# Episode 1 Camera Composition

Hello and welcome to AD Media. Today we will be going through basic camera composition.
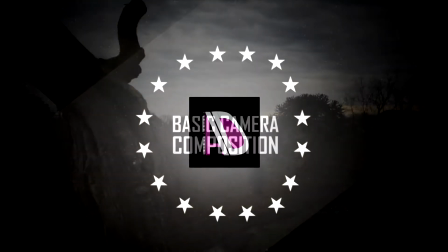Firstly, you will need to know about the rule of thirds. Typically you will place your subject on the intersecting points.
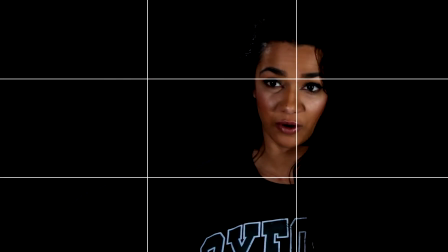0:18 You want to move your camera where the two lines will meet. The subject does not need to be directly on the points, but somewhere near this will give your shot a pleasing and balanced composition.
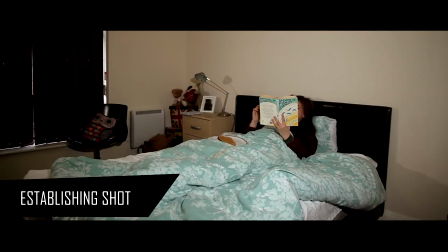0:27 Now we move on to the type of shots. You have the establishing shot, mid shot,
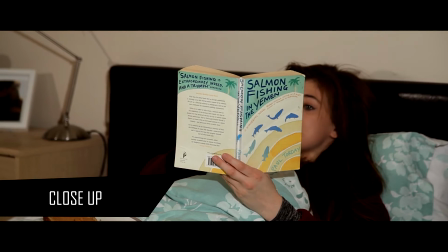0:35 close-ups and extreme close-up shots.
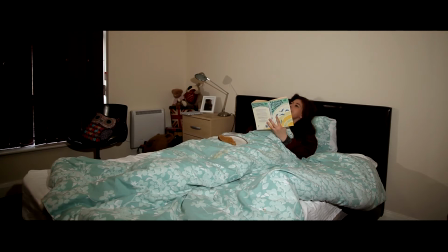0:40 When filming you would want to vary the type of shots. Establishing shots, also known as long shots which is usually used to show the scene.
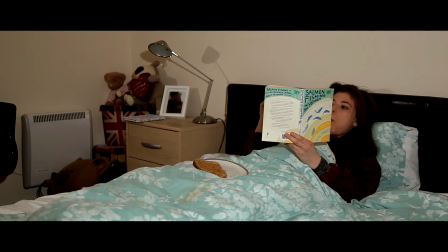0:49 Medium shots are of a subject or a tighter shot of an entire scene. This is also a common shot found at the start of a scene.
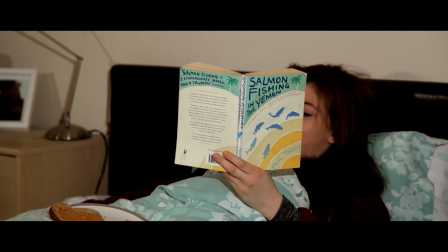0:58 Close-up shots are tightly cropped, showing a subject or object in detail.
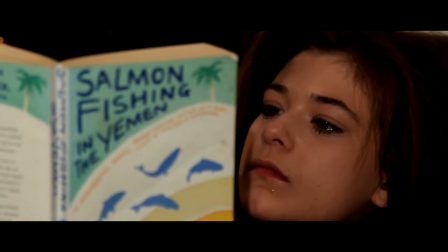1:04 Extreme close-up is a tighter shot of the close-up, but focuses on a certain part of an object or body part.
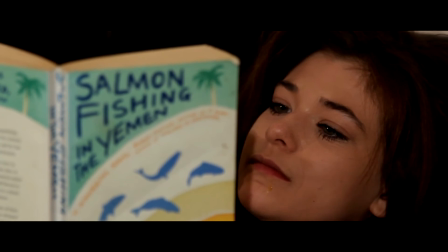1:11 It is used to bring you closer to the emotions of the character. Headroom is the amount of space above your subject's head in the frame.
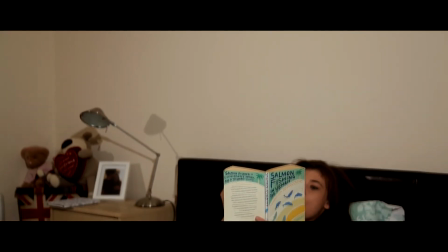1:19 Too much space and too little amount of space is not good.
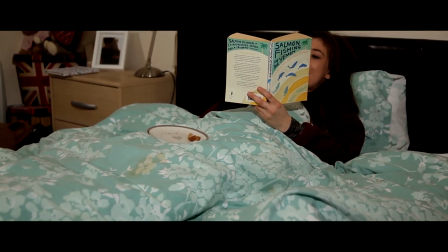1:27 So make sure that you're only leaving a small amount of airy space above your subjects head. Now we know the basic types of shots, let's come up with compositing a scene.
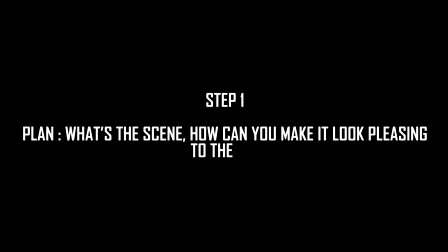1:41 Step 1. What's the scene? How can you make it look pleasing to the eye?
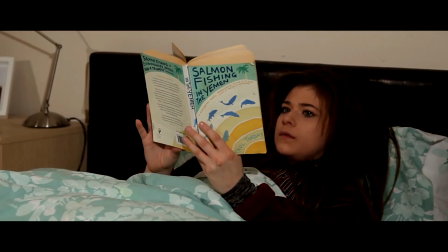1:46 For example, here we have Claire situated in a bedroom. Step 2.
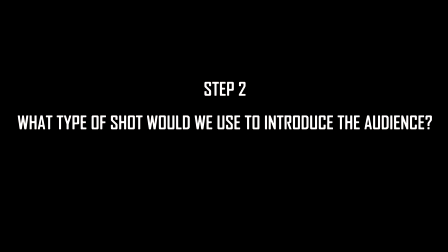1:53 What type of shot would be used to introduce the audience. An establishing shot.
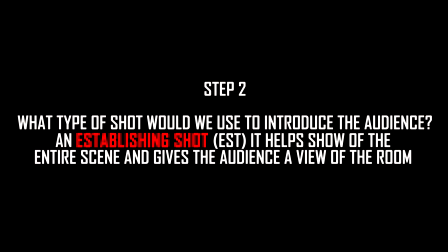1:58 It helps show the entire scene and gives the audience a view of the room.
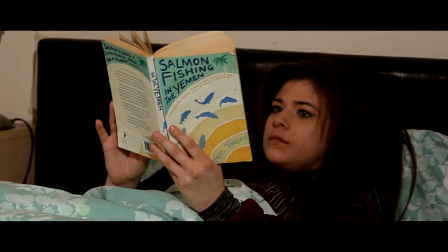2:05 Slowly going to a close-up to show her expression of the book. As she gets ready for bed, go to a mid-shot to show her getting comfortable.
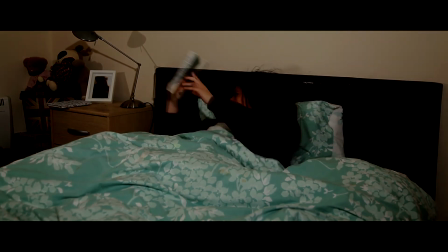2:14 Add some colour correction and we're done.
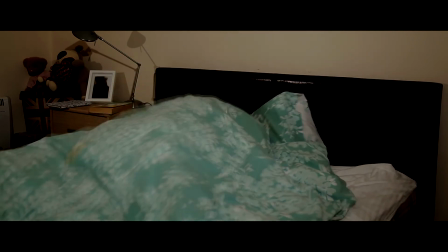Catch us next time where we will discuss lighting.